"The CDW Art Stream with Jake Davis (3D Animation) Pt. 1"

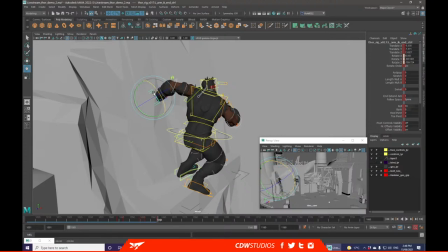(44:56)
And now I'm just trying to get this key post to look really nice.
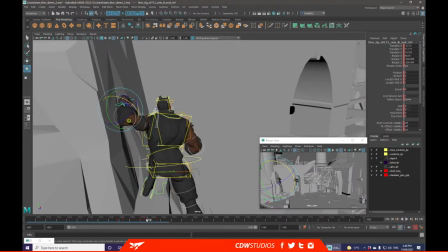I think I'll have to worry about that elbow a little bit later.
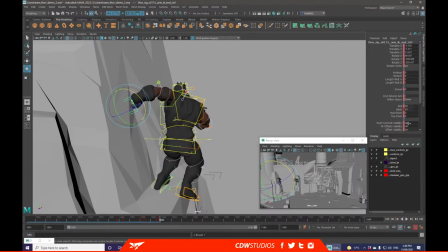(45:12)
Might be able to fix it with a bank, but doesn't look like I will.
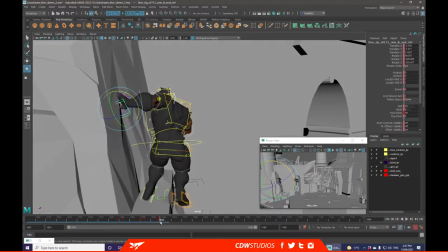(45:18)
Maybe a little bit of a pivot like that might help. Yeah, that's definitely in a nicer position.
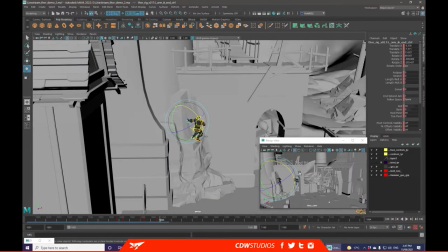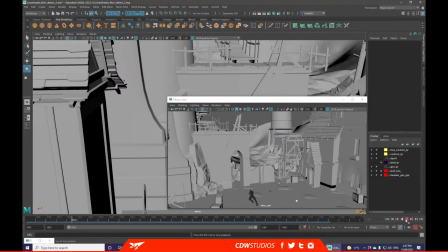(45:39)
We can probably see that it's getting a little bit nicer. It's still not fantastic, but it's getting some of the elements into there that need to be there.
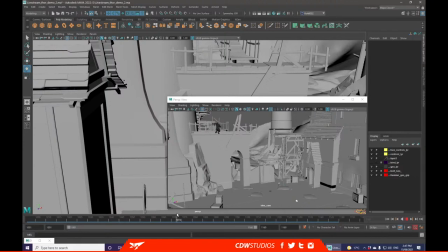I'd ideally like to start using the little lightning rig that comes with this rig.
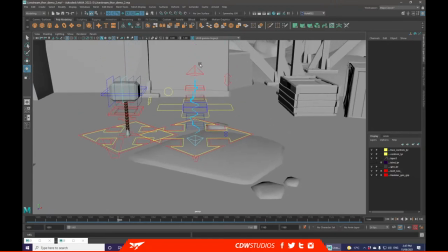(46:05)
So there's a separate lot of rigs that come with this little rig, such as this little lightning bolt.
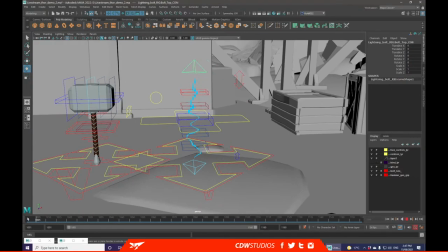(46:09)
And I think that'd be really cool to have him, you know, when he jumps, have a little bit of lightning coming with him. So I plan on using that specifically for this section over here.
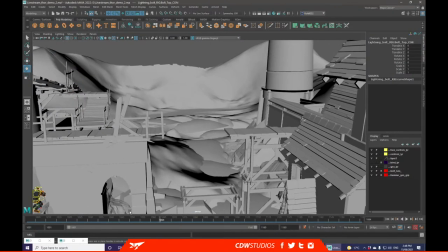(46:19)
And possibly when he does his other jump over this bridge and a little bit of a slide. So
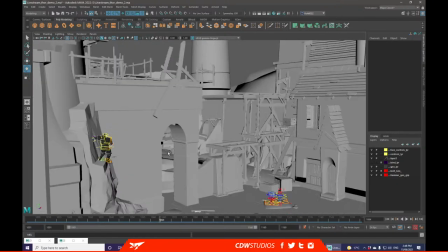(46:26)
I just want those as little elements to come together.
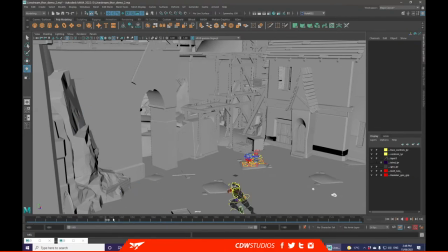(46:31)
But first, the initial block out is coming along pretty nicely for this first little bit. We'll worry about the run and the placement of the feet,
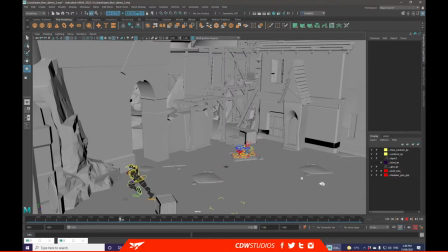(46:46)
specifically for this pause up here, a little bit later, because I do want him to land on the opposite foot,
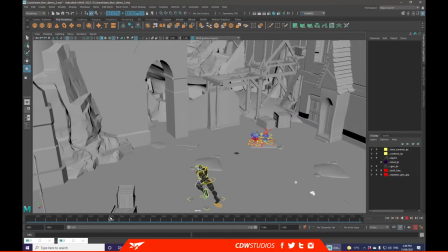(46:54)
opposed to this one, because it would look nicer if he's alternating his feet, opposed to trying to use the same foot for push off as well as landing.
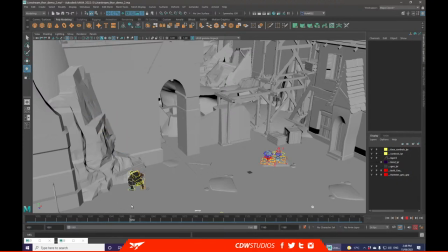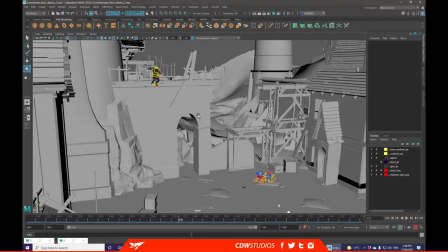(47:08)
Kind of helps with the overall rhythm.
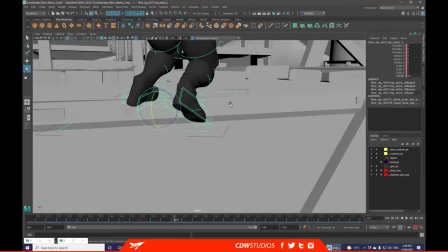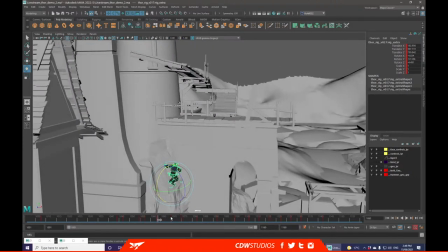Now I want this one to be a contact pose where he lands.
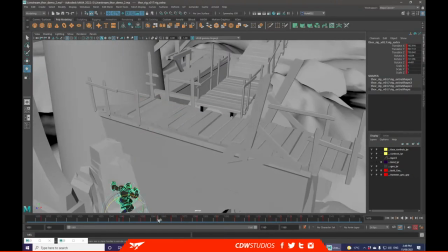(47:37)
I'm wondering if I should push it so we have him in the air just a little bit longer over here, opposed to landing just yet.
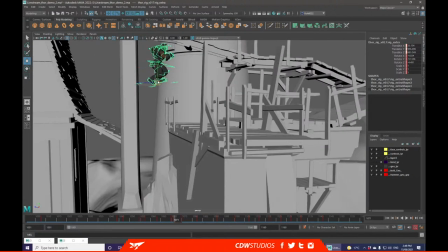(47:48)
So it feels like he's like really pushed high into the air, and then when he lands it has a little bit more impact.
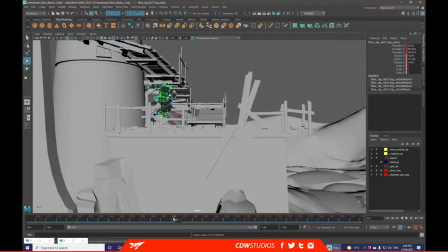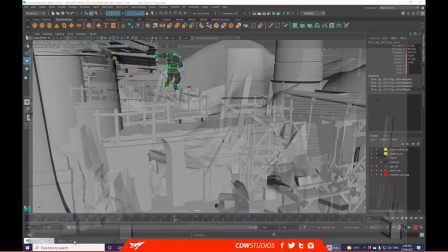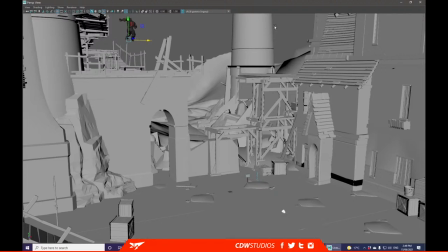(48:06)
And if we try to keep him somewhere where his silhouette will be really strong, we can have him have a really high,
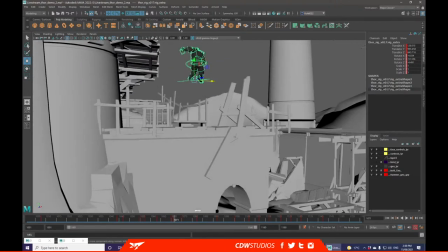(48:13)
interesting top pose, opposed to something that's coming in contact with a lot of random junk geo over here and all of that.
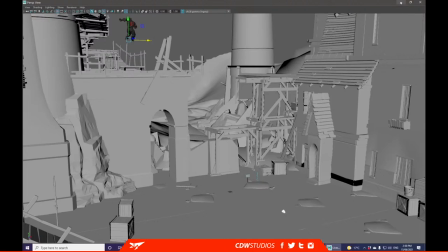(48:21)
And especially once we do some more dynamic cameras later on,
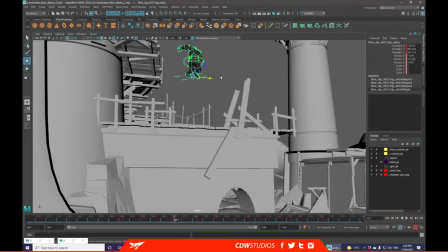(48:24)
it'll allow it to kind of get his silhouette in like a really dynamic, cool position.
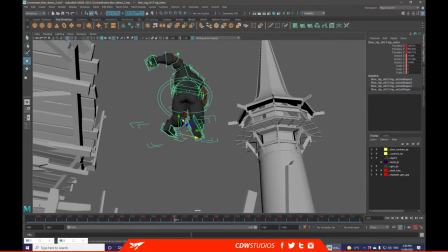(48:30)
Especially if you have lightning coming up and he just holds this pose for a little bit.